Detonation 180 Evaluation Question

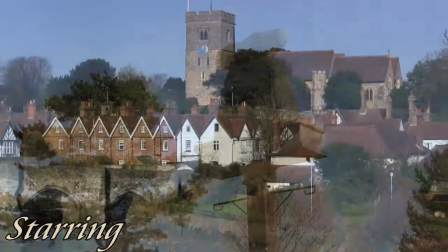In the first shot, the scene is set using an establishing shot and a pan. We use an eerie text font which appears like footsteps that fade in and out.
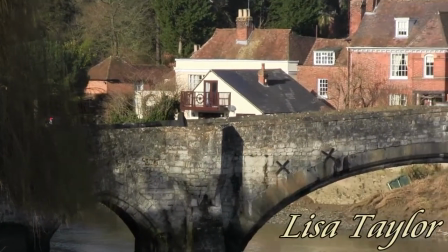We use a lot of fades in the beginning to keep the atmosphere calm, almost giving the effect of a calm before the storm.
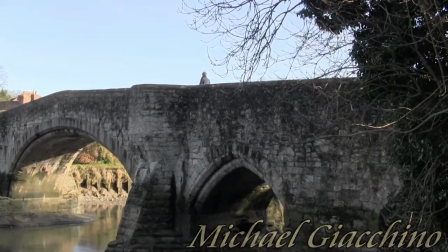The music enhances this calm, relaxed atmosphere, but also has an underlining threat. We slowly introduce the main character using long, wide shots to show the setting of the rural countryside.
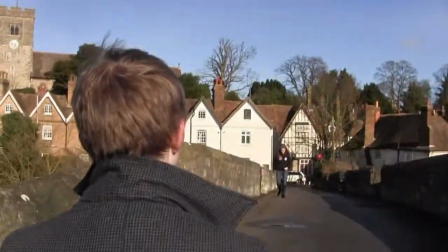Immediately, the atmosphere changes as we enter close proximity of the character using a close-up.
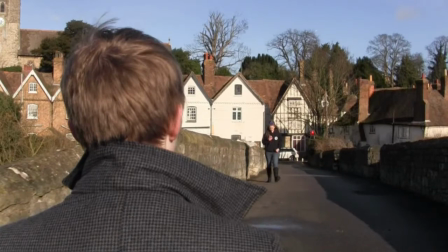This shocks the audience due to the sudden change of distance and draws their attention to the briefcase and the character.
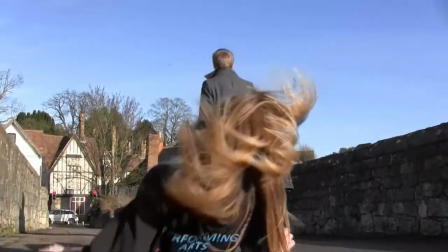We use fast editing to show the action in the scene and to draw the audience in.
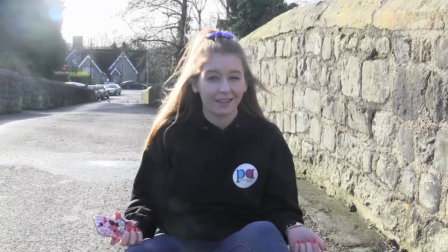It also shows the character's slightly dark personality.
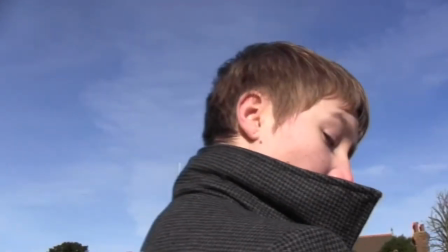The glance over the shoulder sets me as the antagonist, as I appear intimidating and show no remorse for my actions. A low angle was used to show the character's superiority in the storyline.
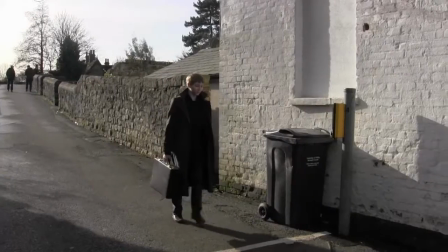The fade into the jacket makes the character almost conscious of the audience as he dominates the shot by walking into the camera, building tension.
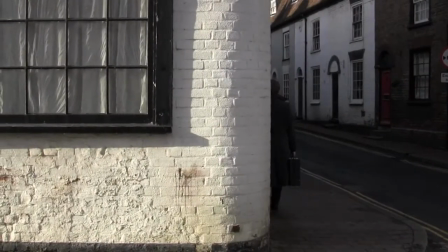This shows the character has power, which suggests that the character has bad intentions.
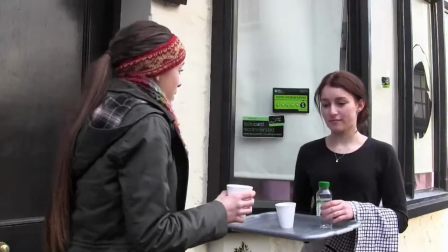For the cafe scene, we use a long shot which shows the comparison between the villagers and the antagonist.
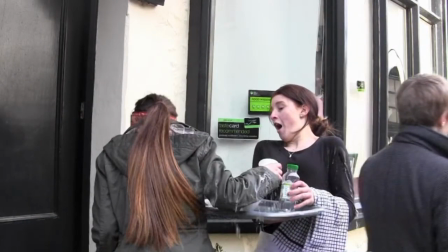The villagers are friendly and are interacting with each other and wear fairly bright clothes, which contrasts with the antagonist's dark clothes, making him appear out of place, like a businessman in the countryside.
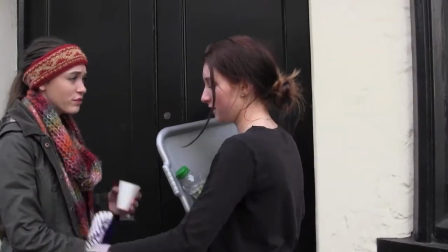Once the villagers were knocked, they were shocked but forgiving, showing their friendly personalities.
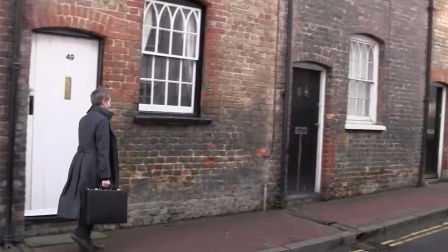They have never encountered anyone like this before. The shots revert back to the calm atmosphere, shown through the use of long shots.
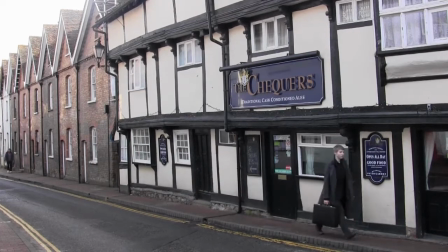The audience is almost waiting for the next disaster to happen. There is a close-up of the briefcase to emphasise the red herring.
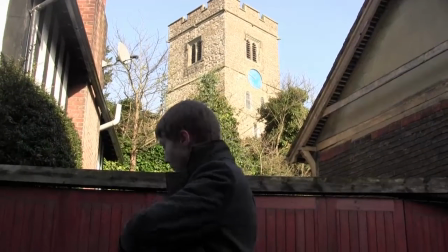The low angle looking up at the church shows a hidden theme of time.
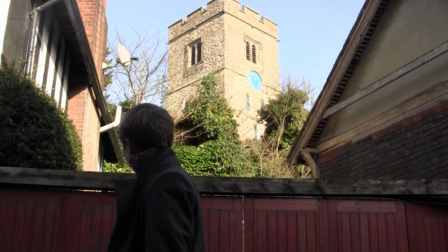The first thing we see the character do, other than walk, is check his watch, which shows his drive to action. The character lingers in the shadows, enhancing his bad intentions. This builds the enigma of why time is important and represents the thriller convention of a time limit, which is often used in films.
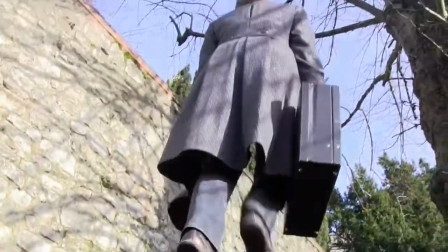Another low angle is used to focus on our red herring, being the briefcase.
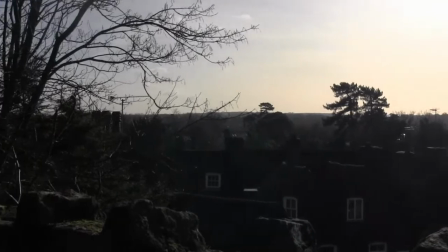A pan over the village, which is long and calm in contrast with a dark and eerie shot of the false antagonist, as the shot darkens and we meet the character again.
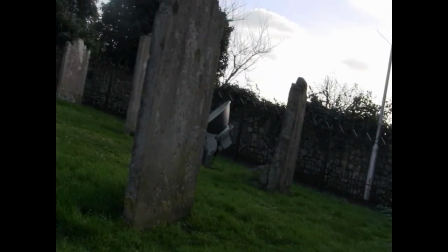This shot almost links to death, as it shows the false antagonist as a cause of destruction. This could foreshadow the character's death as he disappears behind the gravestone.
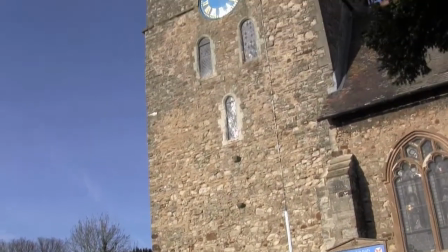The candid tilt shot of the church links back to the theme of time once again and foreshadows the oncoming disaster.
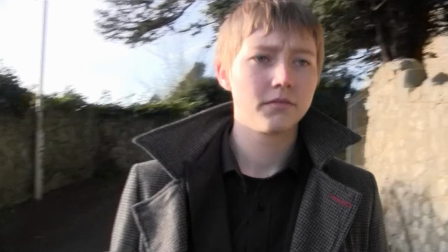The fade between the gargoyle and the character's face symbolises the link between the two. This represents the demonic nature of the character.
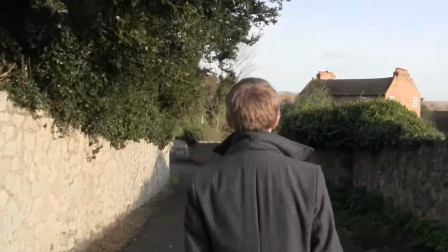The arc around the antagonist makes the character seem powerful as the audience seems to avoid him.
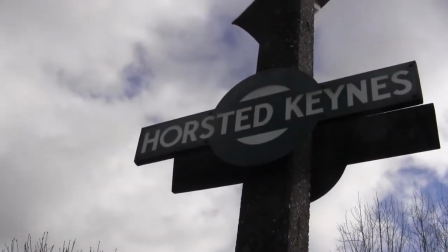The tilt up to the train sign sets the scene and shows the location of the train station.
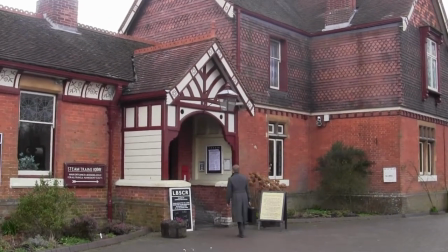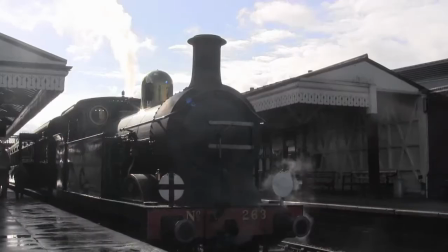The character descending down the stairs symbolises his path to darkness. The fade to the train links his bad intentions to the train.
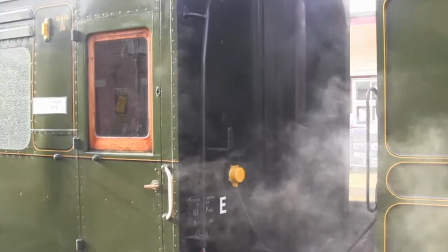The pan shot of the train shows smoke billowing from beneath, foreshadowing the oncoming disaster.
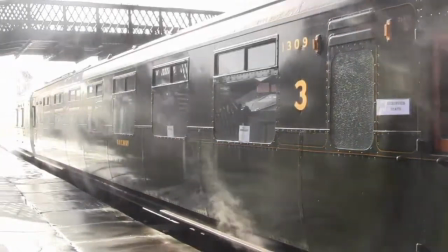This creates a dark and eerie atmosphere, building tension for the audience.
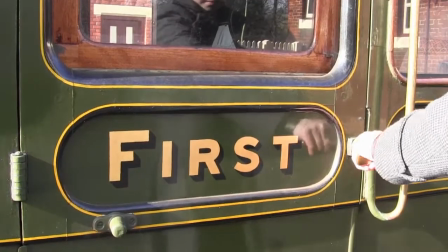And the use of match-on action opening the door relaxes the suspense as the character reaches his destination.
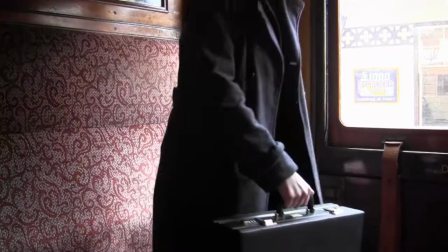This ends the enigma of where he is going, but starts another, making the audience ask why he is there.
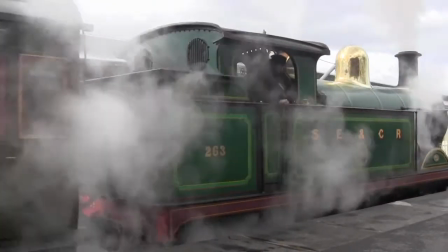The build-up of the soundtrack contrasts with the calmer setting. The soundtrack suddenly stops as the briefcase is opened.
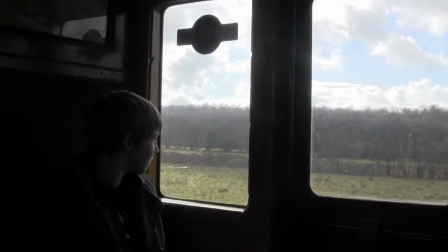This causes shock once again as the tension builds as the scene fades to black. The abrupt ending foreshadows the ending of the antagonist's life. We reach the main point in the sequence, the moment of truth.
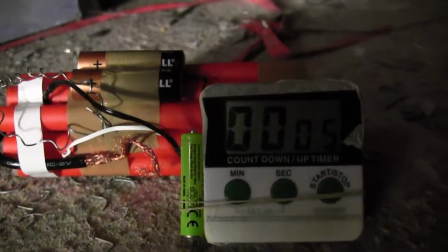The fast-paced editing between the bomb and the train builds a high level of tension and emphasises the fact that the bomb is on the train.
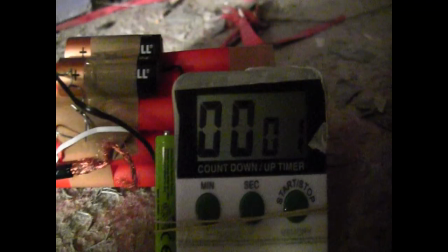The timer on the bomb links to the time running out, building suspense.